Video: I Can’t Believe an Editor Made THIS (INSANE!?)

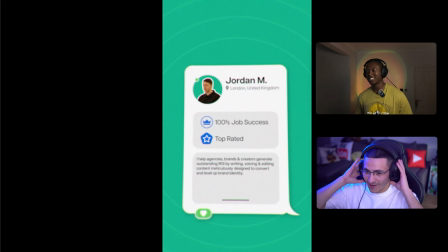12:23 We got to bring them up. We got to empower the community. Honestly, way too low last. We violated on the last one, I think.
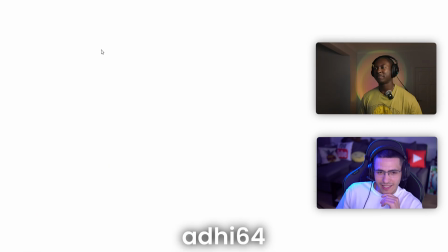12:30 All right, we got Adhi coming to the stage right now with the Twitter link.
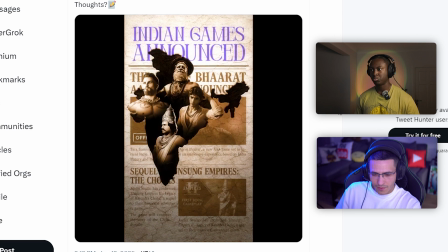12:33 रिसेंटली काफी सारे इंडियन गेम्स अनाउंस हुए हैं, लेकिन मुझे इन सब में एक प्रॉब्लम दिखा जिसपे कोई बात नहीं कर रहा,
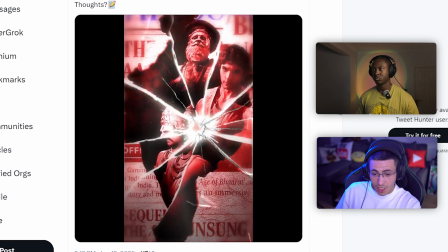12:40 एंड ये एक प्रॉब्लम से मोस्टली ये सारे गेम्स फेलियर में गिर जाएंगे।
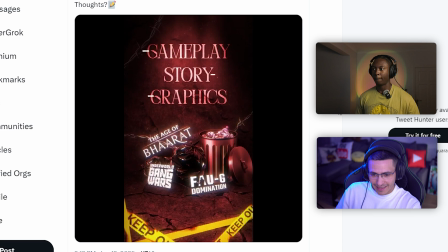12:44 एंड मैं गेम प्ले, स्टोरी या ग्राफिक्स की बात नहीं कर रहा, वो तो फिर भी फिक्स कर सकते हैं।
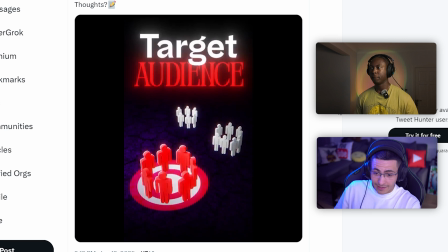12:49 ये प्रॉब्लम उससे भी पहले आता है। इट इज टारगेट ऑडियंस। देखो, जितने भी इंडियन गेम्स आए हैं सब इंडियन ऑडियंस को टारगेट करते हैं।
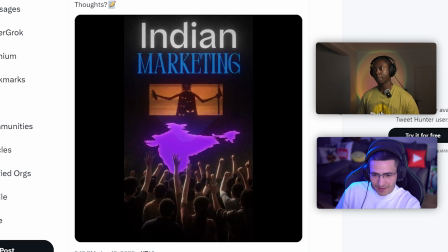12:57 इंडियन सेटिंग, रेफरेंसेस, मार्केटिंग, बट इंडियंस डोंट बाय गेम्स।
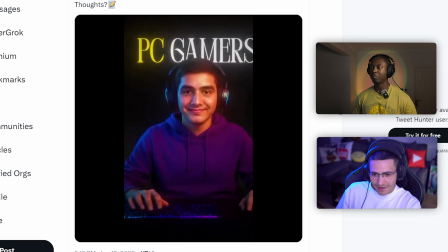13:02 90% तो मोबाइल गेमर्स ही है यार, एंड पीसी गेमर्स भी मोस्टली गेम्स खरीदते नहीं है।
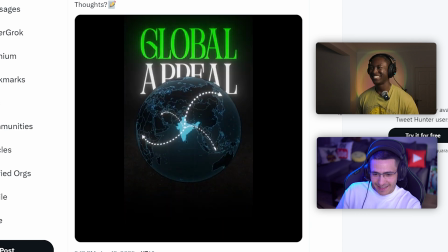13:07 तो पॉइंट ही नहीं है यार इंडिया को टारगेट करके। गेम्स में ग्लोबल अपील होना चाहिए ताकि बाहर के गेमर्स को भी इंडियन गेम्स पे इंटरेस्ट आए एंड खरीद के ट्राई करें,
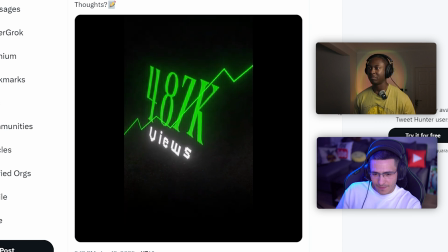13:16 क्योंकि एट द एंड ऑफ द डे इंडिया में आपको सोशल मीडिया इन्फ्लुएंस तो मिल जाएगा, बट इट डजंट कन्वर्ट टू सेल्स।
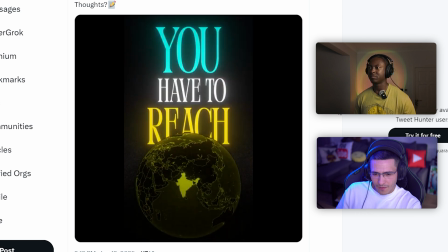13:22 उसके लिए यू हैव टू रीच अब्रॉड।
Visually, it was fucking tasty.
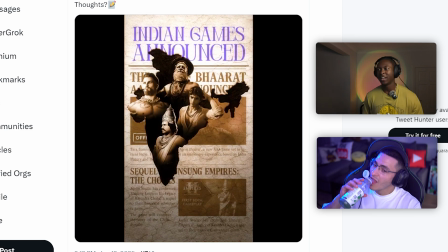13:27 I can't lie. I'll let you go first, Sevens. Yeah, I think it was super clear. I can kind of tell what it was about, even though I don't understand the language.
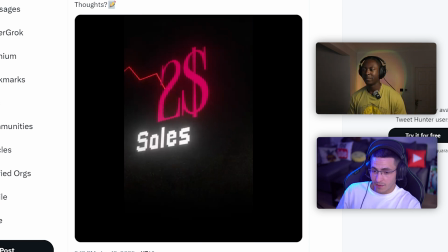13:34 Obviously, that's a bonus. Facts. Honestly, sometimes the battle was like, what do I actually say about this?
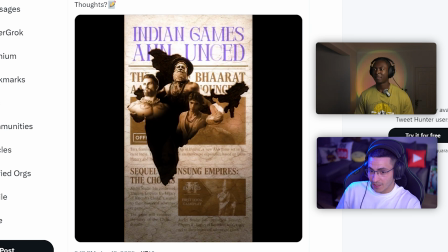13:40 Because it's like, this fucking ticks a lot of boxes. Were some bits a bit too static?
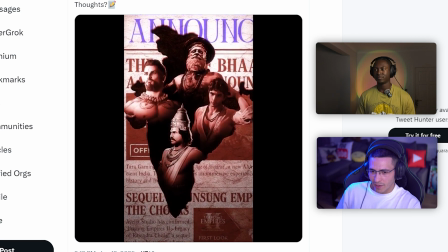13:45 Could you have played with the keyframes a bit to make them longer, add a little bit more easy ease on there, so like it just constantly has motion?
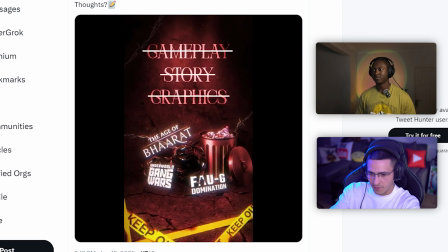13:51 Yeah, I see that happening in a fair few areas where like there's this constant graphic motion happening and then static. But I think things like this right here, bro, that transition between scenes right there, you did it really well.
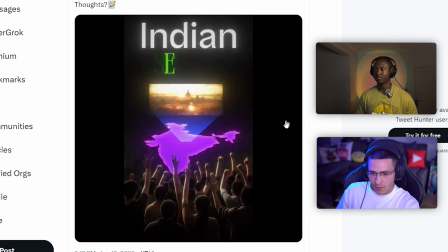14:03 Maybe just a little bit more motion throughout, and then some settings feel quite busy. Also, I'm pretty sure you're gonna need to check the crop, because if this is going out on IG, some of these top settings are going to be a little bit cropped off.
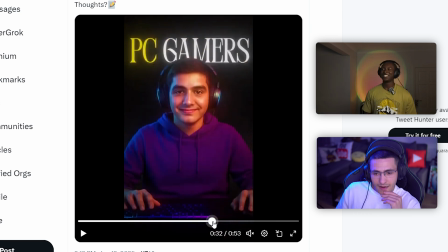14:15 There's little things like that you have to pay attention to. This is good. I'll give this a 4.1.
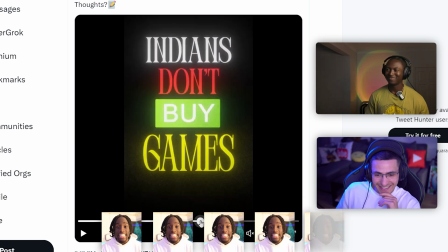14:20 Kaisenets. Kaisenets? Sheesh. Yep. 4.1. Okay. I think this might be a 4.
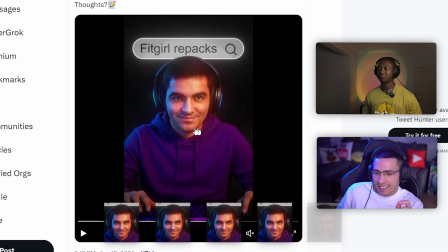14:26 Solid 4. A 4 this guys out of 5. Whoever this guy is.
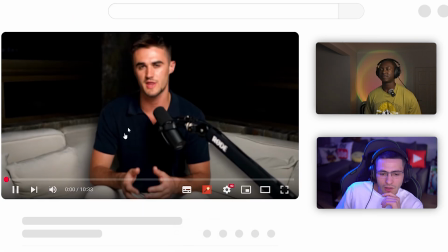14:30 At Cole _ let's have a look, Mr. Cole.
Everyone thinks you should start a business or do all these little side hustles, okay, but I don't think that at all.
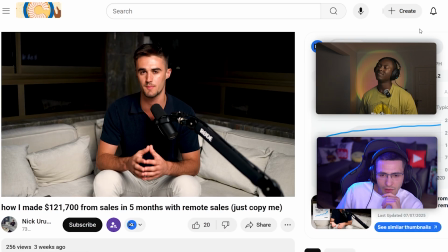14:39 I think that you should sell a product for a company that's already doing well.
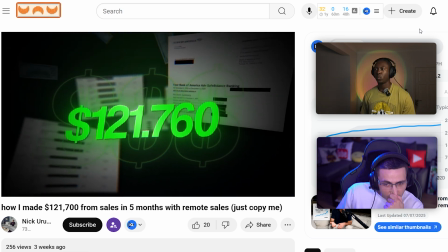14:42 In the last 5 months, I've made $121,760 selling in this hidden industry that nobody is talking about.
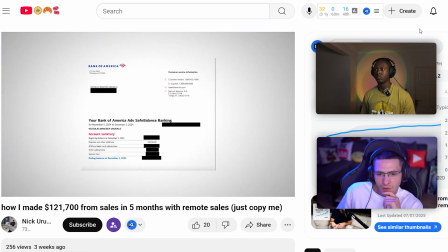14:50 And right now I'm going to throw up some screenshots just so that you could see I'm not like all these other random online gurus throwing around random numbers.
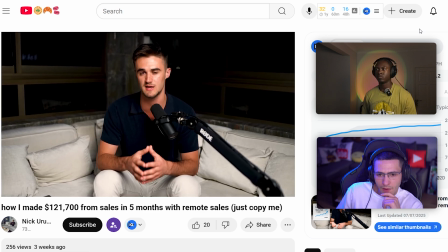14:56 I'm talking about commissions that have been received paid to my bank account.
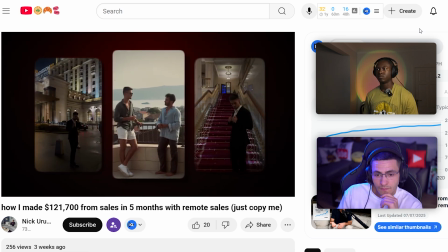15:00 And I did this 100% remote from my laptop while traveling the world as the fastest growing salesperson inside of this opportunity.
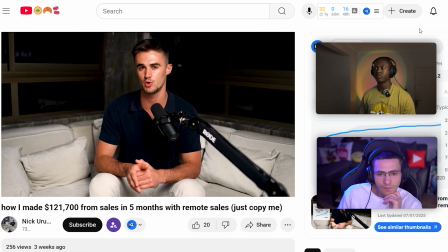15:07 Anyway, I don't want to waste much time here. Let's get straight into it and I'll show you exactly how you could do the same thing.
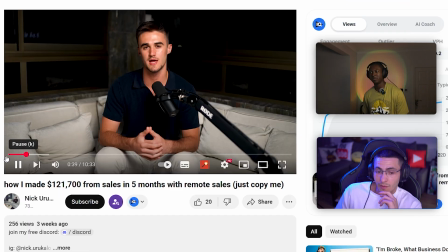15:13 So I was just your— Whoa, I fucked with that heavy, bro.
I'm not gonna lie. Yeah, I was fucking with that heavy right there.
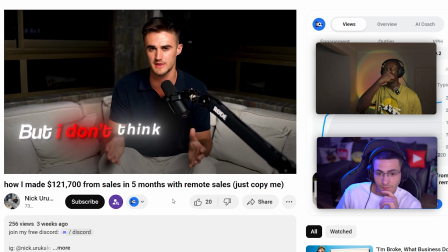15:19 I'll let you go first. Yeah, it's especially the start. The start was a really good hook. I really like that.
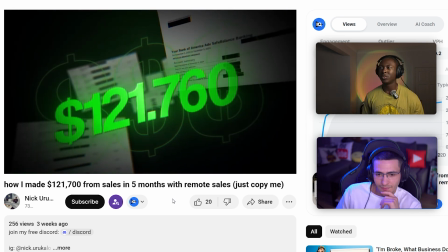15:24 I can't lie. That was really clean. Overall, just crispy. Like the choices on when to put graphics on, everything is perfect.
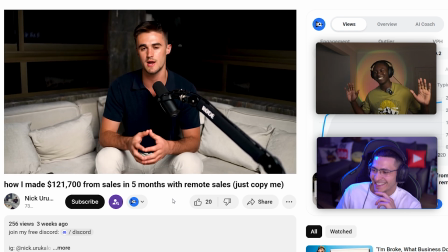15:30 The only, again, me being annoying, you know, as I do. Talk to me. The plane animation or the sending animation when he's talking about how he travels, but literally just a little bit slower so we can kind of see it a little bit more.
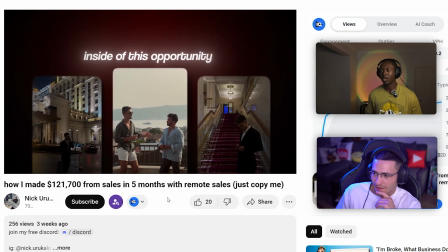15:40 Yeah. But outside of that, like, that's probably like, what, a couple frames, maybe? I agree, bro.
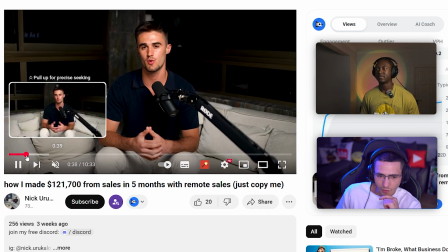15:45 Honestly, because right before that, I was about to say pacing is so on point, and then that was just a little bit too quick because everything else,
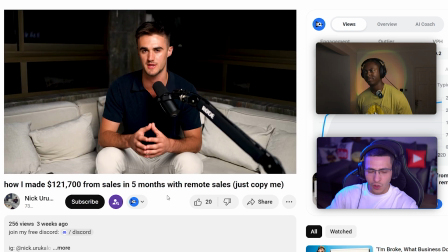15:52 the pacing is slow, it's calm, it's like you're using the motion graphics to visualize what he's saying in a very nice way.
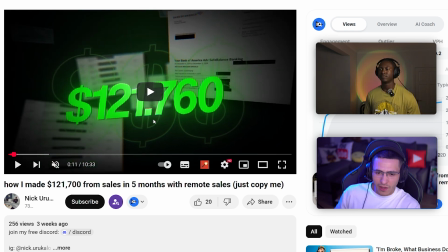15:58 Even stuff like this. And to be fair, this, by the way, threw me off because this looks like $121. So you should have added like the comma instead of the period here, but that's me like straight nitpicking anything.
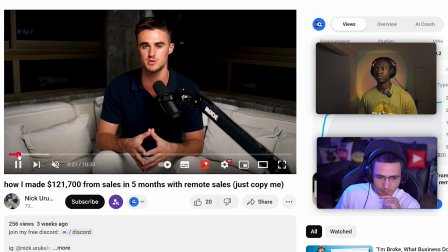16:09 And then I agree, like this kind of travel animation back here did feel as though it happened a little bit too quick.
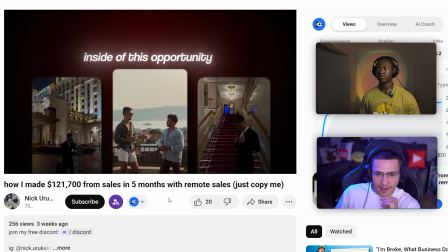16:15 I couldn't even see what those first couple pictures were. So I think that just slowed down a little bit more, wouldn't have messed up the pace as much.
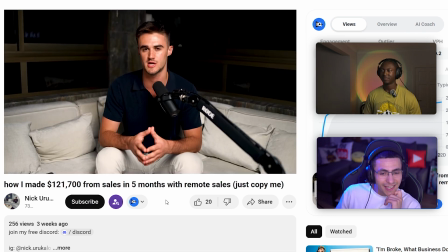16:22 So we're rating it. I think we're comfortably into the 4s at this point. This is actually cooking hard. I'm gonna give this a 4.133.
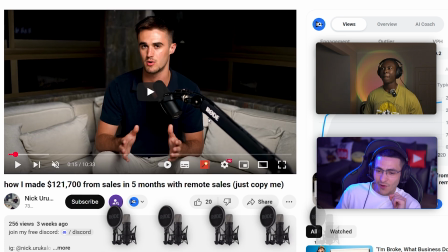16:28 Road mics out of 5. Okay.